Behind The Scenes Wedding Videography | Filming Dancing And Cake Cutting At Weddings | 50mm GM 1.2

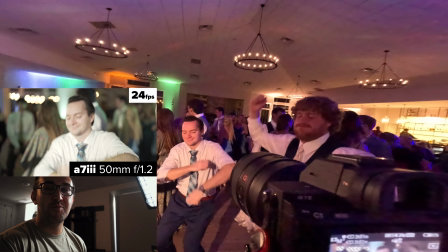241s
I also use the opportunity when filming wedding dancing to get extra shots of people who are important to the couple. it could be certain friends or family members or maybe
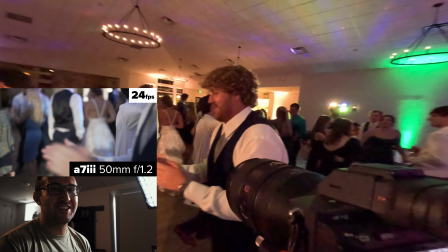249s
you know this guy who can really break it down um but uh that's just another thing to keep in mind also
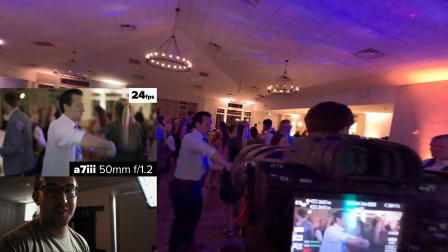260s
if you see someone who's like bringing the energy getting the party started they're most likely going to love the getting the attention on
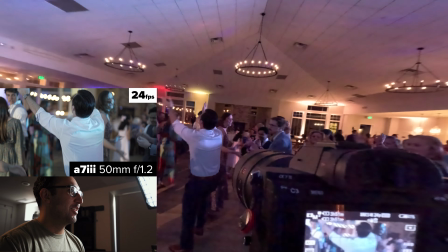266s
camera so go over to and follow them that's what I did with this guy a little bit and he really got the people going so I was like why not
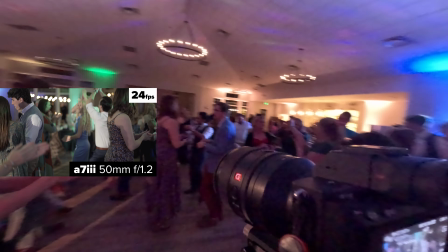272s
all
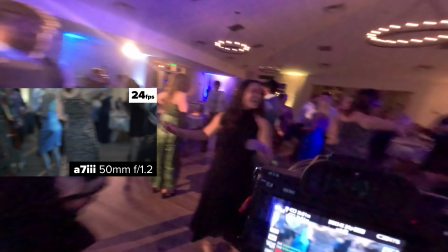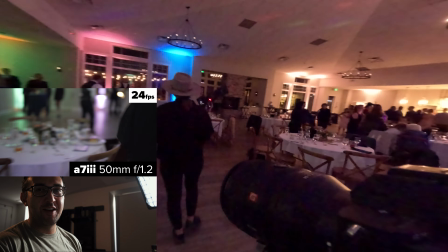282s
right so in this particular moment the photographer was nice enough to include me. Hey, the couple's about to cut the cake.
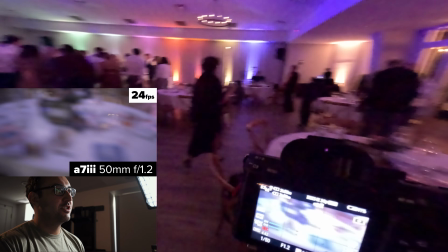287s
Can you, you know, come over with us? And as I cut it and then I go, oh shoot, let me go grab my, my loom cube, my loom cube light, which is what I'm using right here.
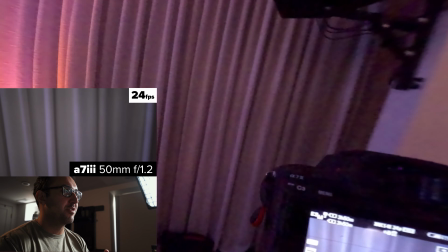296s
It's this little handheld light and it's super small, super tiny. So I'm going to put my camera down and go grab it real quick.
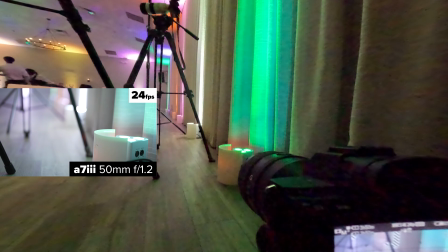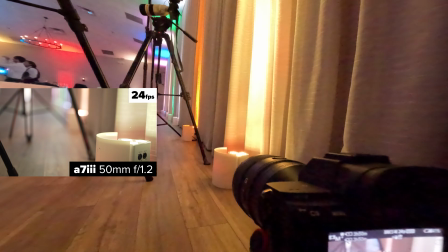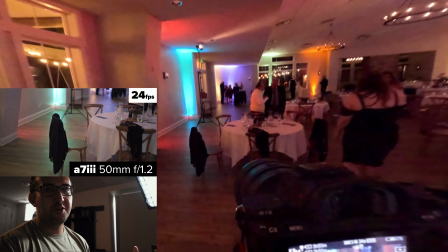311s
All right. So I grabbed my light. I'm running back over to where they're about to cut the cake.
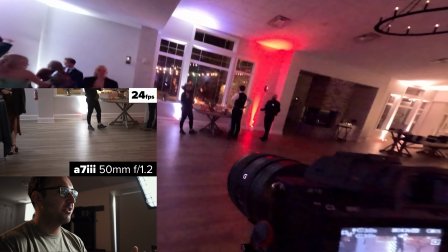316s
And you can't really tell from this, even from this GoPro shot, but for this, I actually held the gimbal with my left hand and then held out the light with my right hand,
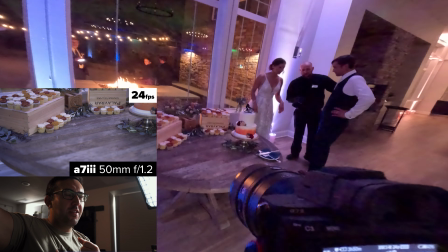324s
and I was just trying to shine it on just to bring a little bit more light rather than relying completely
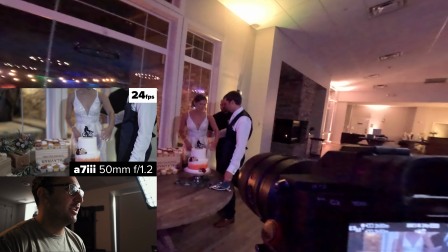329s
on the laser lights and on all the DJ lights. You're not gonna always have that advantage, but thankfully the couple and the photographer were all patient enough to let me go get that.
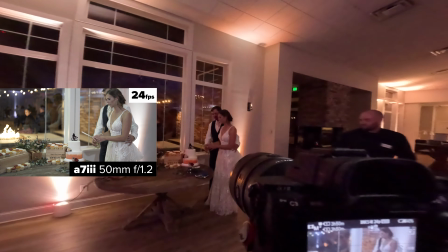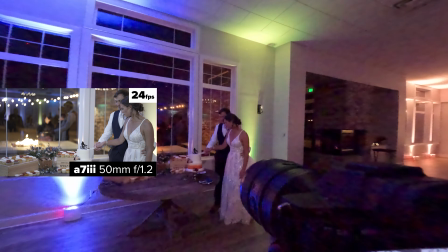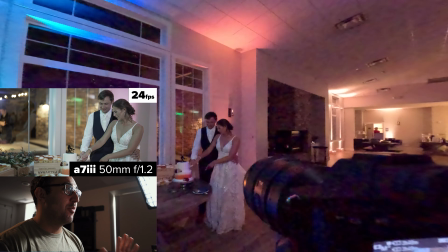351s
So with this, I love starting with a wider shot when it comes to cutting the cake,
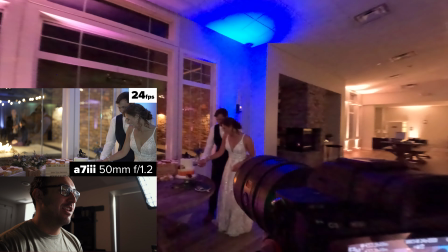355s
just because you don't know how they're gonna react, and in the event that they both have a funny reaction,
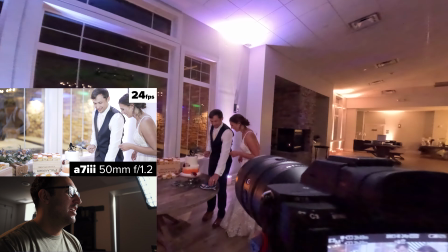361s
you still have both of them in the shot. and then what you can do too is after they cut the cake,
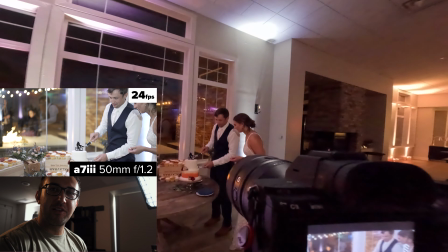366s
zoom in, get those tight shots, just as a nice cutaway that you can use in your edit.
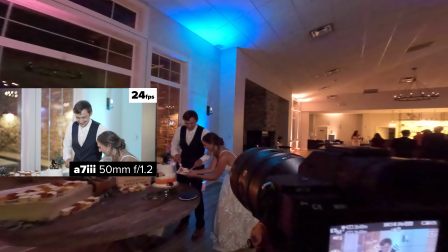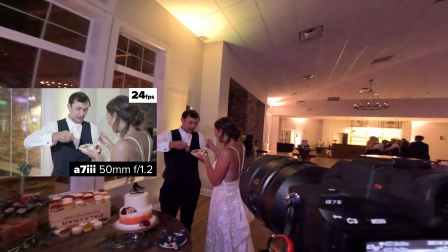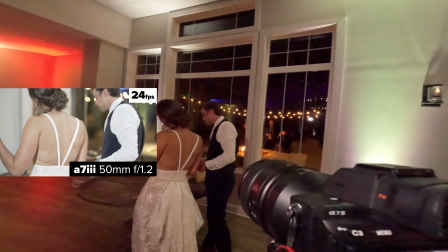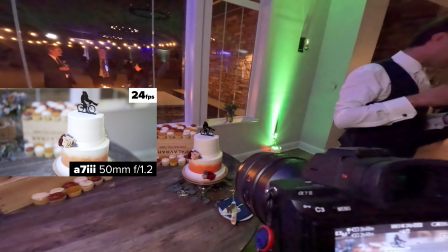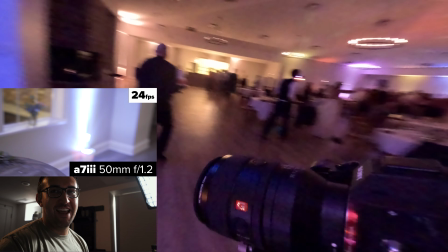418s
And so, you know, the guy was very nice enough to be like, oh no, my bad, but I actually like getting that action out of my shots, rather than just having stagnant things, so I told him,
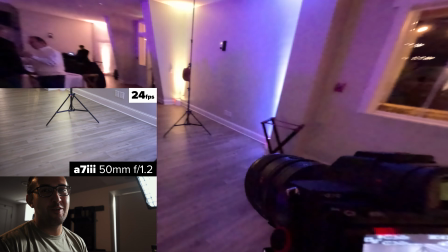427s
I was like, dude, go for it. I have Hannah and Nick's wedding film linked below, and at the time of making this video, I have like maybe 40 or 50 subscribers, So make sure to leave a comment, like, or sub, anything really for that matter. I'd really appreciate it.